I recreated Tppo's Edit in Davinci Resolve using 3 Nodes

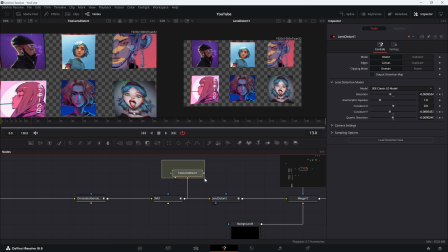7:55 So on my left, I have a new distort that I'm using to demonstrate and show you guys its effect and on my right i actually have the lens distort node that's responsible for the composition that i actually used in the composition so the first thing i actually did was i set the mode
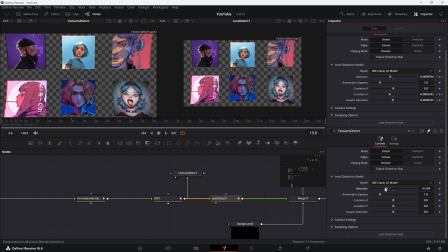8:13 to distort and then i applied a little bit of distortion there if i go back upwards i also animated the curvature y and the quartic distortion so if i go to the curvature y you can see that that give a
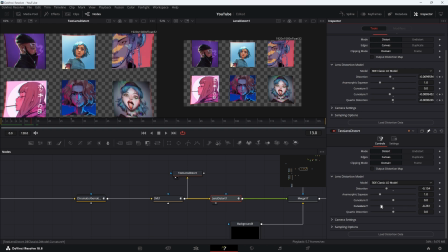8:30 little bit of a stretch up and down up and down stretch so I applied a little bit of a subtle stretch that I animated over time so you can tell that that stretch comes down over time you can literally see it
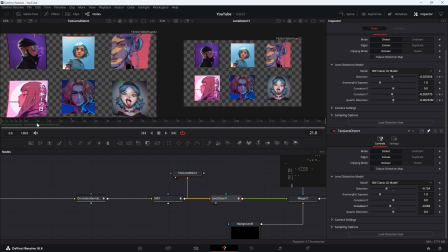8:46 coming down over time and I also animated the quartic distortion and reset that on my test so my test here is on the left okay and then if i do distort
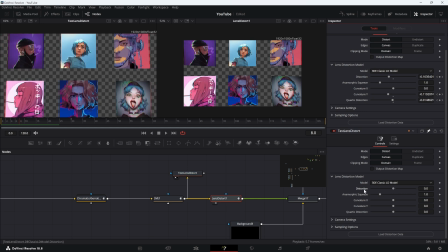9:01 uh you can see what how far did the store takes us 0.5 if i do quartic distort you can see there it's a quartic i think the distortion here looks a little bit more why the quartic is
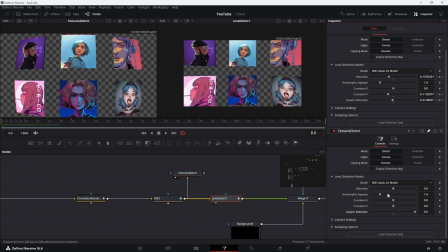9:18 yeah the quartic is not as much as the actual distortion itself when you combine both of them it goes way deeper pretty much i animated those parameters um from zero to around 30 frames around the second it's about a second and everything just
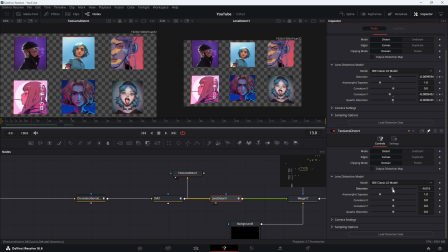9:35 comes in the distortion here is what's responsible for giving
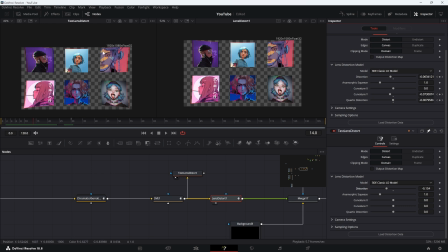9:40 it that that fold right that fold that you see over there that little fold right that like that feeling of curved paper right and then I use the curvature Y
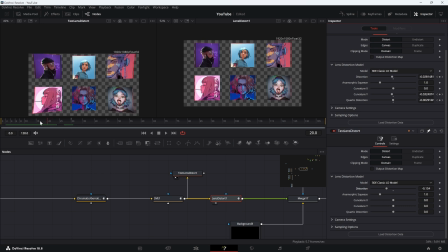9:55 to kind of stretch it a little bit if I go around here I use the curvature Y kind of stretch it a little bit have that effect cuz this is okay but that stretch
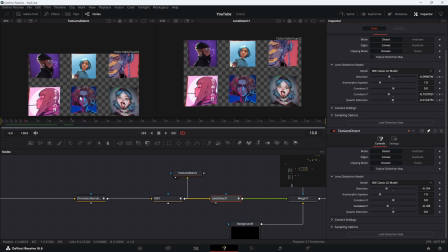10:14 just sells the effect a little bit more then i find a little bit of quartic just because again it's part of selling that effect right so without if i push the quartic everything is going off to the side so it adds to
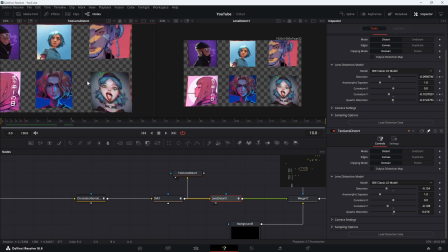10:31 that curved that curved feeling that curved paper-like feeling that
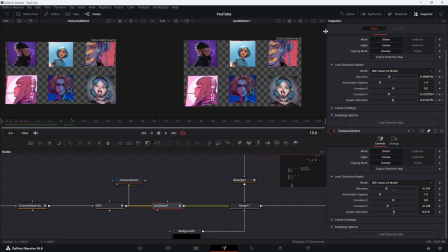10:37 curved paper-like look oh and by the way i also don't forget to ease out your keyframes that way you really get some smooth um
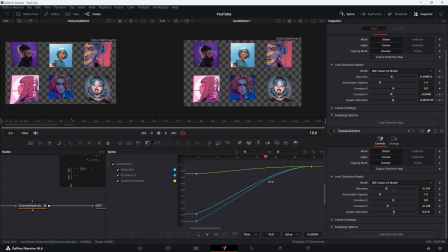10:51 some smooth functionality here so i added just a little bit of easing nothing too much just ever so slightly and just you know close. You can play around with this and see what you get. You can get some really interesting stuff but that's how I did it.
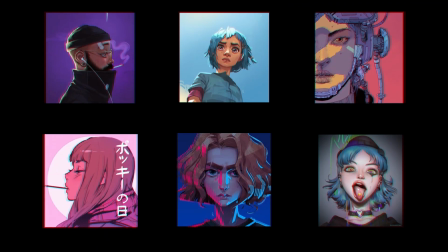11:10 Our motion graphic edit is almost done. The only thing we need is to reveal each image one by one. I kind of did this in a very complicated way. A way that I would not recommend. I later realized that there was a better way to do this.
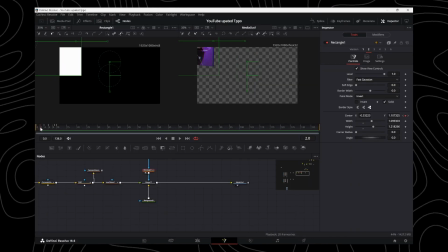11:25 So what did I first do? I'll show you. I basically had a mask that went over the screen to reveal the grid of images but the problem with
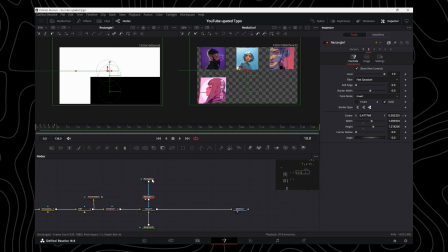11:33 that was I needed another mask to hide the parts that I didn't need revealed. So I ended up using two masks together and adjusting your paint node in order to get the desired outcome that I wanted. Paint node meaning how those two masks interact, how they affect each other.